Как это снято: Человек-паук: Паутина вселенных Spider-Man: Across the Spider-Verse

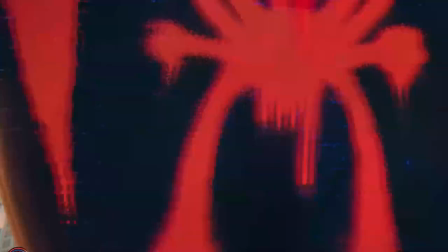(0:00)
Анимации, получившие премию «Ускар», были созданы с помощью Autodesk Maya.
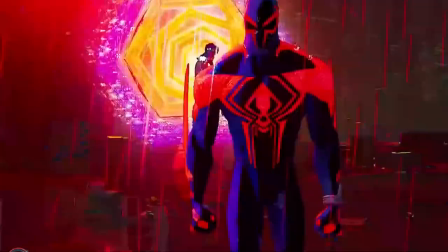(0:03)
В сочетании с инструментами машинного обучения, интегрирующими рисованные графические элементы, чтобы оставаться верными, это исходный материал для графического романа.
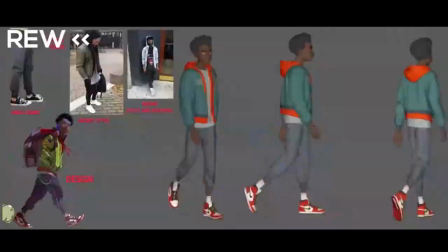(0:10)
Отснятый материал в режиме реального времени используется для того, чтобы вдохновить на оригинальный выбор актерской игры и процесс анимации ключевых кадров.
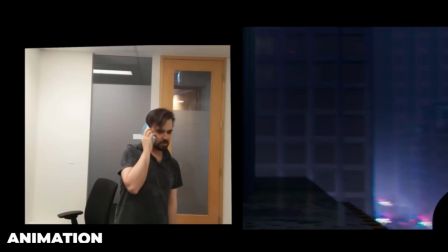(0:17)
Как и во многих других кинематографических и художественных фильмах, аниматоры разыгрывали свои спектакли и пользовались камерой.
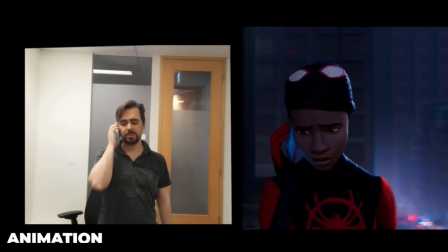(0:23)
Чтобы выбрать наилучшие актерские решения для анимации своих кадров, Нередко аниматоры разыгрывают свои спектакли,
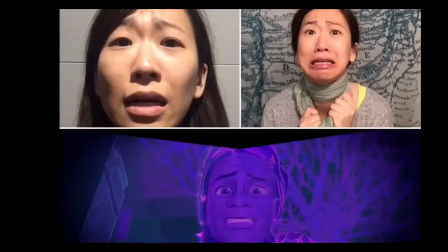(0:29)
чтобы попытаться улучшить движение и получить одобрение режиссера анимации до того, как анимировать персонажей.
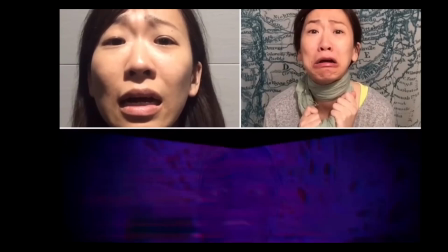(0:34)
Это помогает актерскому мастерству быть правдоподобным не только в выборе времени,
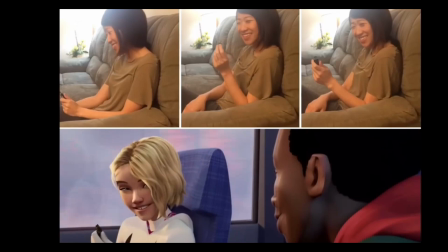(0:38)
но и в создании солидных спектаклей, о которых аниматор мог бы и не подумать, если бы не разыгрывал их вэ перед камерой.
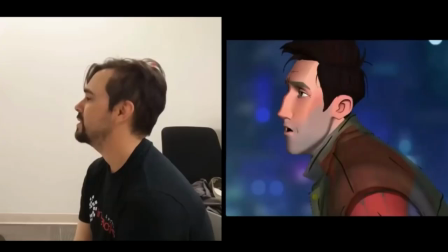(0:44)
Комбинирование телодвижения из нескольких дублей также является обычным рабочим процессом,
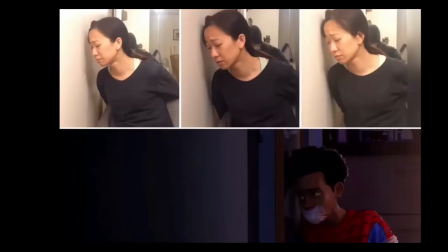(0:48)
чтобы естественные жесты тела и выбор актерской игры не были общими и чувствовались как можно более естественно.
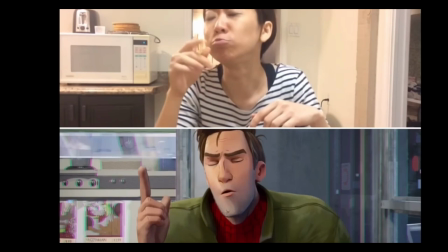(0:53)
Взаимодействие с реквизитом, декорациями и сложными кадрами, такими как разговор во время еды, будет иметь гораздо более реалистичное время и вес при анимации с помощью видеосылок.
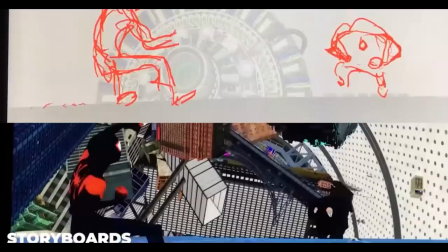(1:03)
Для создания последовательности действий общего планирования кадра также использовалась двухмерная раскадровка.
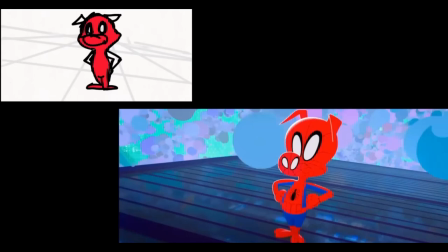(1:08)
Это помогает аниматору спланировать ключевые позы и приблизить хронометраж.
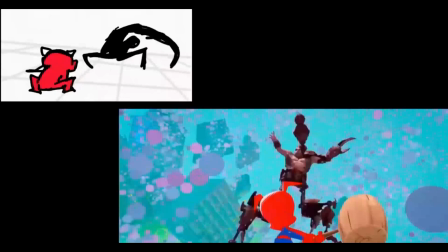(1:12)
Обычно используется сочетание двух раскадровок D для планирования кадра и позы, а также ссылки на видео в реальном времени,
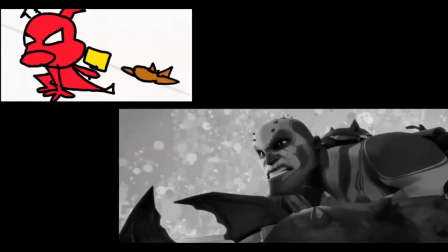(1:19)
чтобы создать реалистичные позы и улучшить актерскую игру каждого кадра.
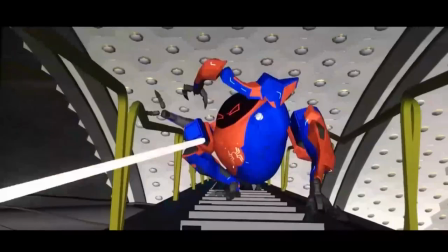(1:22)
Некоторые аниматоры предпочитают грубо прорисовывать позы, чтобы визуально проверить хронометраж, прежде чем посвятить время созданию поз в трехмерном формате.
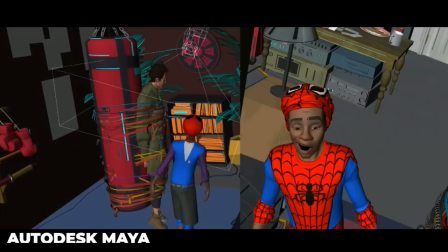(1:30)
Это личное предпочтение и компания Sony Imageworks использовала программу Autodesk Maya для анимации спидерверсы.
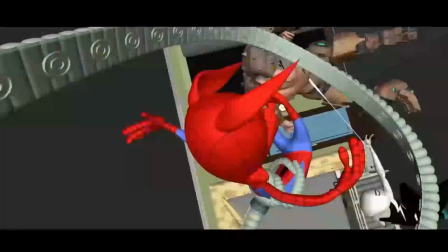(1:36)
Как вы можете видеть на некоторых из этих грубых игровых фрагментов, трехмерные объекты очень похожи на другие трехмерные объекты.
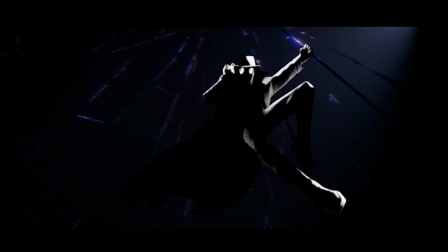(1:42)
Это наглядно демонстрирует, какое сильное влияние оказала линейная работа и замысловатые стилизованные фоны на финальную постановку.
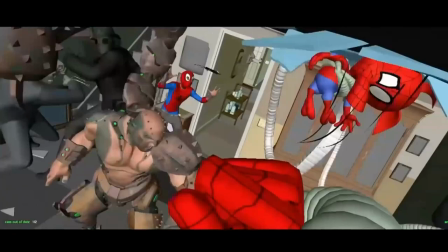(1:49)
Внутри Майя многие снимки очень похожи на любой другой трехмерный полнометражный фильм.
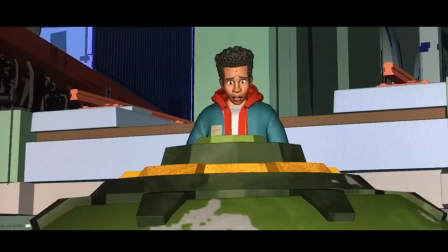(1:53)
Но именно инструменты и техники этих удивительных художников вдохнули новую жизнь в стилизацию трехмерного изображения.
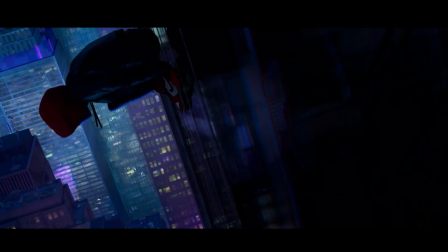(1:59)
Возможности производства анимационных полнометражных фильмов. Манхэттен представлял собой преувеличение масштаба света и яркости.
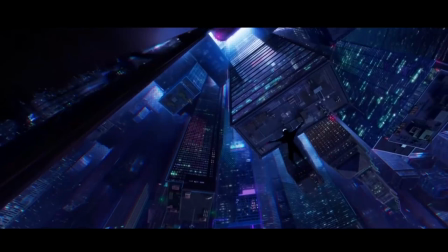(2:06)
Вот кадр, на котором Майлз прыгает со здания. В нем есть что-то проиллюстрированное, и все начинается с этих моделей, которые сами по себе выглядят сломанными.
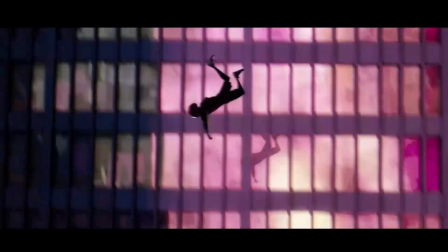(2:13)
Все эти здания представляют собой фрагменты, которые не имеют смысла для Нью-Йорка, и к тому же они в некотором роде перекошены.
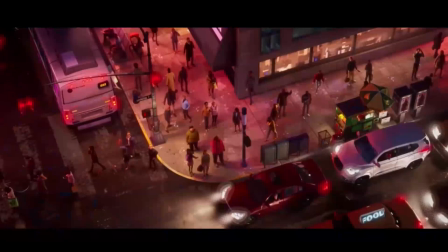(2:18)
Расстояние между зданиями составляло несколько миль Да, у нас были здания, которые были, может быть, в 8-10 раз выше,
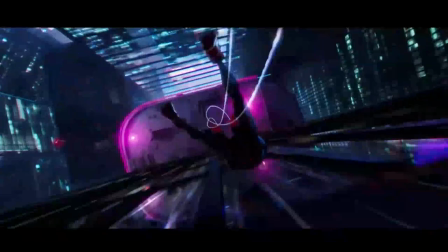(2:24)
чем они должны быть для Нью-Йорка на снимках Они также странно составлены, так что когда ты видишь это с камеры,
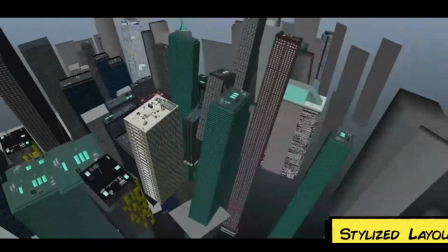(2:30)
все это выглядит действительно круто Если посмотреть сбоку и посмотреть на это через камеру наблюдения,
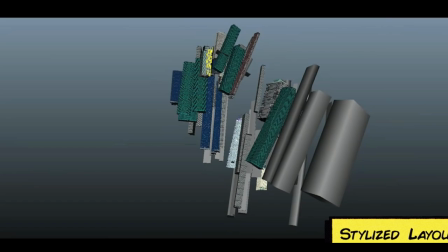(2:35)
то можно увидеть, что здание не только имеет очень странные пропорции, но и планировка действительно испорчена Это действительно странно выглядит,
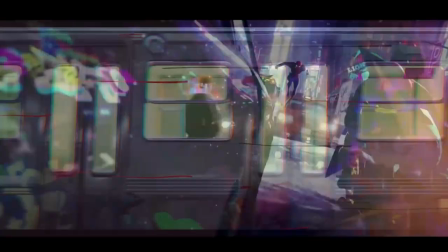(2:43)
как будто ты сломлен Но с точки зрения камеры это удивительно мощный снимок
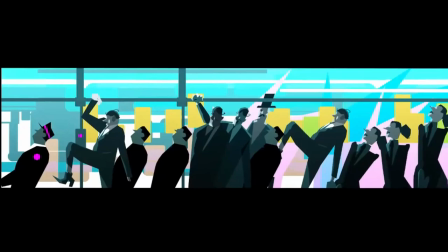(2:49)
Если ты действительно внимательно присмотришься к автобусу, который пересекает сцену, то на самом деле это просто деконструированная картина.
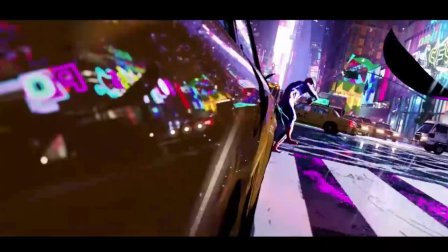(2:56)
В этом автобусе сидят не более 40 персонажей.
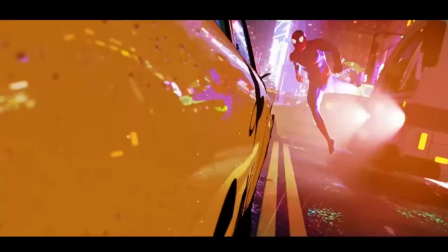(2:59)
Мы также вводим в него поп-кадры, где все просто нарисовано от руки и очень просто, и это можно было бы по сути взять из простого комикса.
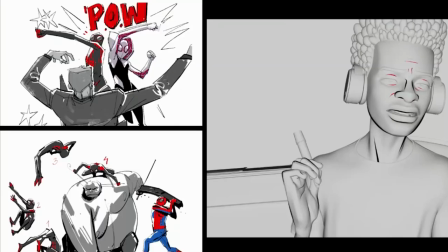(3:08)
Здесь у нас есть возможность создать новый визуальный язык. Линейная работа — это одна из тех задач, которые нам приходилось решать самыми разными способами.
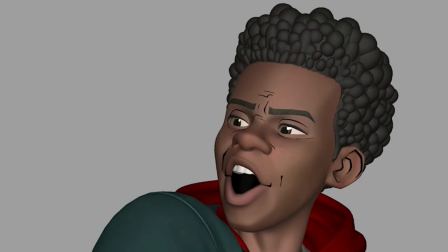(3:16)
Просто удивительно, насколько одна маленькая линия, обозначающая бороздку или ямочку, может заставить вас совершенно по-другому воспринимать выражение лица.
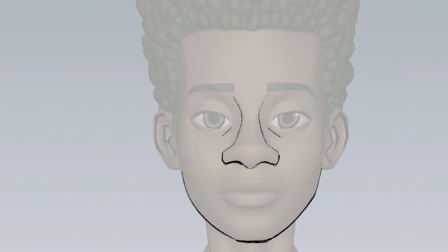(3:24)
Линии формы описывают форму чего-то. Я думаю, что это похоже на нос. Команда по созданию эффектов проделала потрясающую вещь. Мы попросили дизайнера персонажей создать библиотеку рисунков. Это было то, для чего мы могли бы разработать правила.
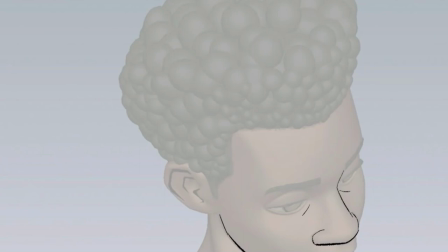(3:37)
Вот так этот нос должен был бы выглядеть под таким углом наклона головы к камере.
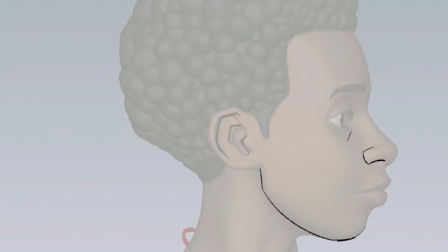(3:41)
И мы создали целую кучу поз, которые определяли это, и команда по эффектам воссоздавала их в трехмерном пространстве с соблюдением правил наклона головы к камере.
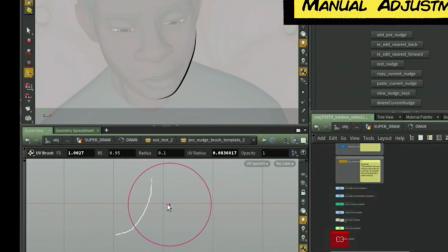(3:49)
А затем позволяла программе машинного обучения попытаться угадать, куда пойдут эти рисунки.
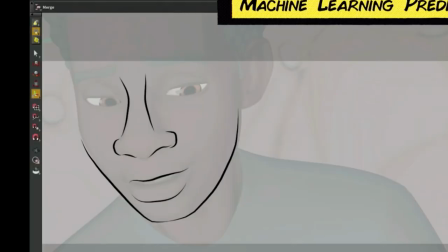(3:54)
И человек исправлял это каждый раз, когда это было неправильно, и постепенно мы учим компьютер делать чертежи, которые кажутся нам излишними.
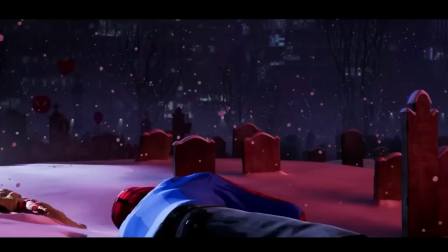(4:02)
Для того, чтобы имитация, такая как ткань, могла работать с частотой кадров анимации.
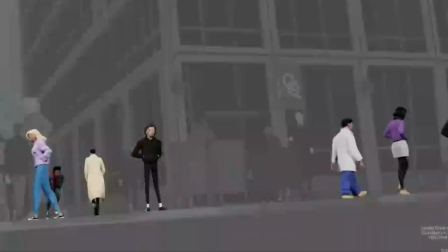(4:06)
Были созданы инструменты, позволяющие ткани и эффектам соответствовать частоте кадров движений персонажа на экране.
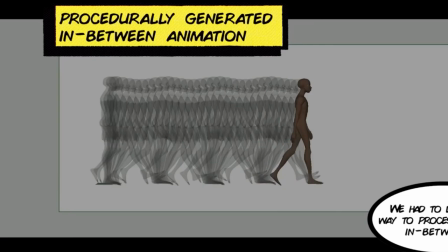(4:12)
В промежутках между данными было необходимо устранить дрожание, когда совпадение кадров не совпадало с движениями персонажей.
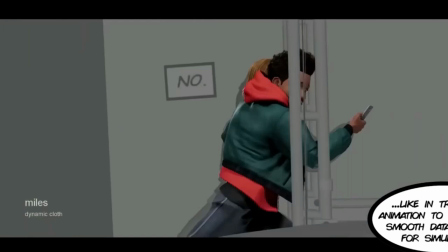(4:18)
Это позволило анимировать кадры по желанию, по двое и по одному, не влияя на симуляцию.
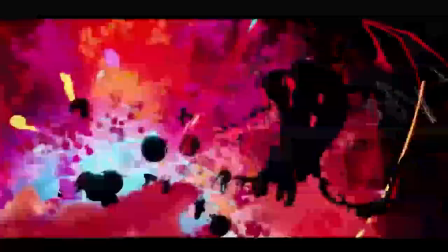(4:23)
Были созданы простые системы частиц, состоящие как из традиционных нарисованных от руки спрайтов,
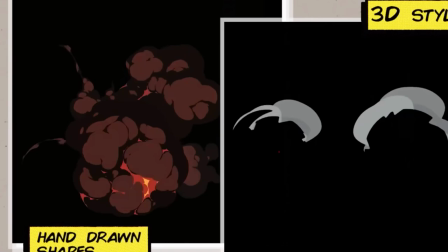(4:28)
так и из трехмерных стилизованных процедурных эффектов, которые выглядели нарисованными от руки.
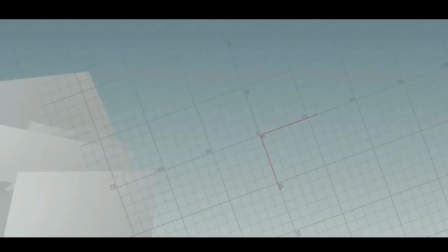(4:32)
Эти эффекты были созданы в экранном пространстве, анимированном подвое, что усилило визуальный эффект.
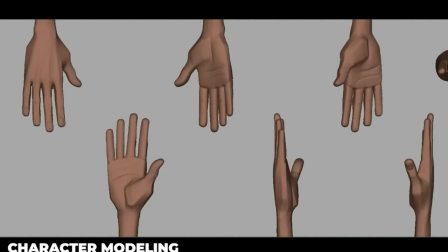(4:38)
Силуэты персонажей были созданы для того, чтобы придать им большую угловатость и придать им вид графического романа.
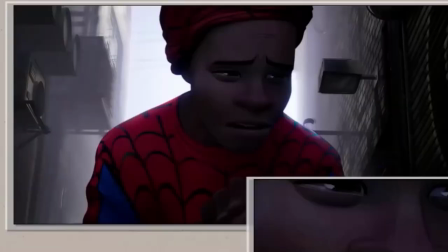(4:44)
Глаза были сделаны неправильной формы, а блики вокруг глаз были анимированы вручную, чтобы создать визуальный эффект капель краски.
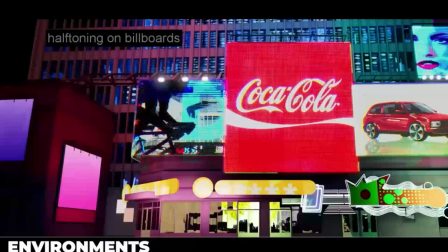(4:51)
Инструменты и методы, использованные в концепт-арта, были непосредственно применены к трехмерному созданию окружающей среды.
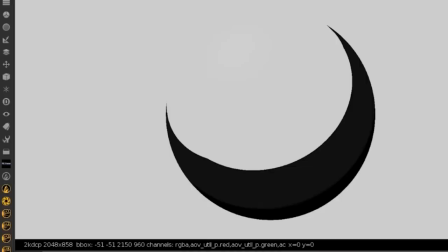(4:57)
Инструменты были созданы таким образом, чтобы имитировать технику печати. Иногда узоры отвлекали внимание, поэтому были разработаны инструменты, позволяющие создать ощущение печати,
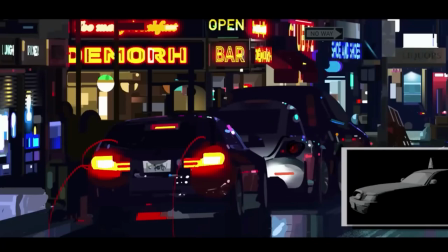(5:06)
которое затем может быть использовано художниками для создания бесшовной визуальной интеграции. Кроме того, были созданы шейдеры, которые позволяли превращать сложные фигуры в более простые формы.
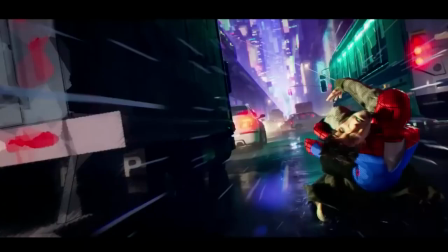(5:15)
Например, снимок с фонариком не содержал ни одного персонажа. Если в кадре не было видно персонажей, они удалялись и не анимировались.
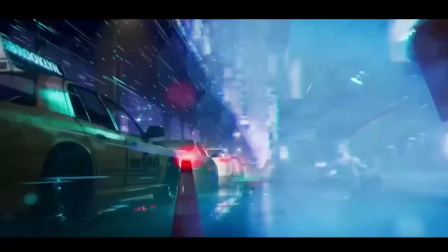(5:22)
Затем компьютерное зрение использовалось для создания мазков кисти в двух направлениях. Инструменты также использовались для создания контуров фоновых объектов.
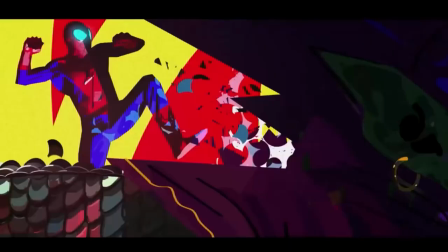(5:30)
Это позволило каждому кадру выглядеть и ощущаться как произведение искусства, написанное вручную.
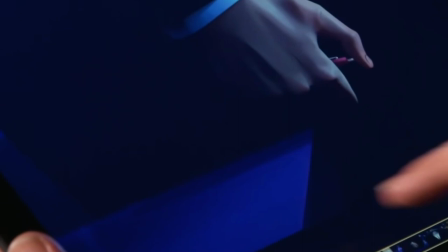(5:35)
Вот здесь ты видишь штриховку в тени и видишь разные тона экрана вот здесь, в этих полутонах.
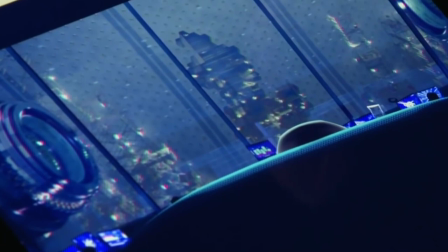(5:42)
И опять же, чтобы вещи казались далекими, а другие вещи близкими, нам пришлось разработать другую технику смещения, чтобы справиться с глубиной изображения.
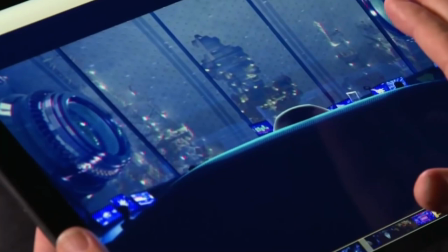(5:50)
Поле зрения, чтобы эти вещи были в большей степени не в фокусе внимания. Но на самом деле никакого размытия изображения с камеры не наблюдается.
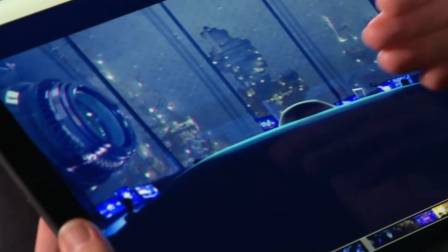(5:58)
На самом деле это просто смещение, при котором мы взяли изображение в трехмерном пространстве, раздвинули его в стороны и повторили поверх самого себя.
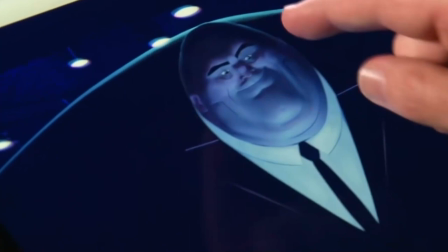(6:06)
А затем, по мере того, как мы продвигаемся вперед, ты видишь множество одних и тех же техник, снова и снова используем их по-разному.
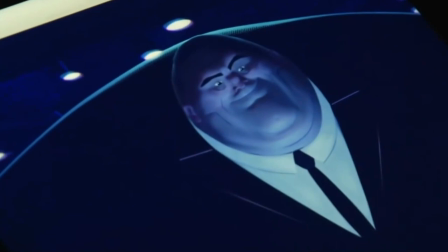(6:12)
Так вот эти источники света для создания блика на линзе, мы используем тоже смещение, но по-другому, чтобы создать блик на линзе.
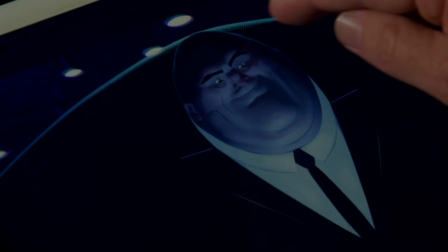(6:19)
А еще эти точки бенди используются для создания блика на верхней части пальто кинг-пина.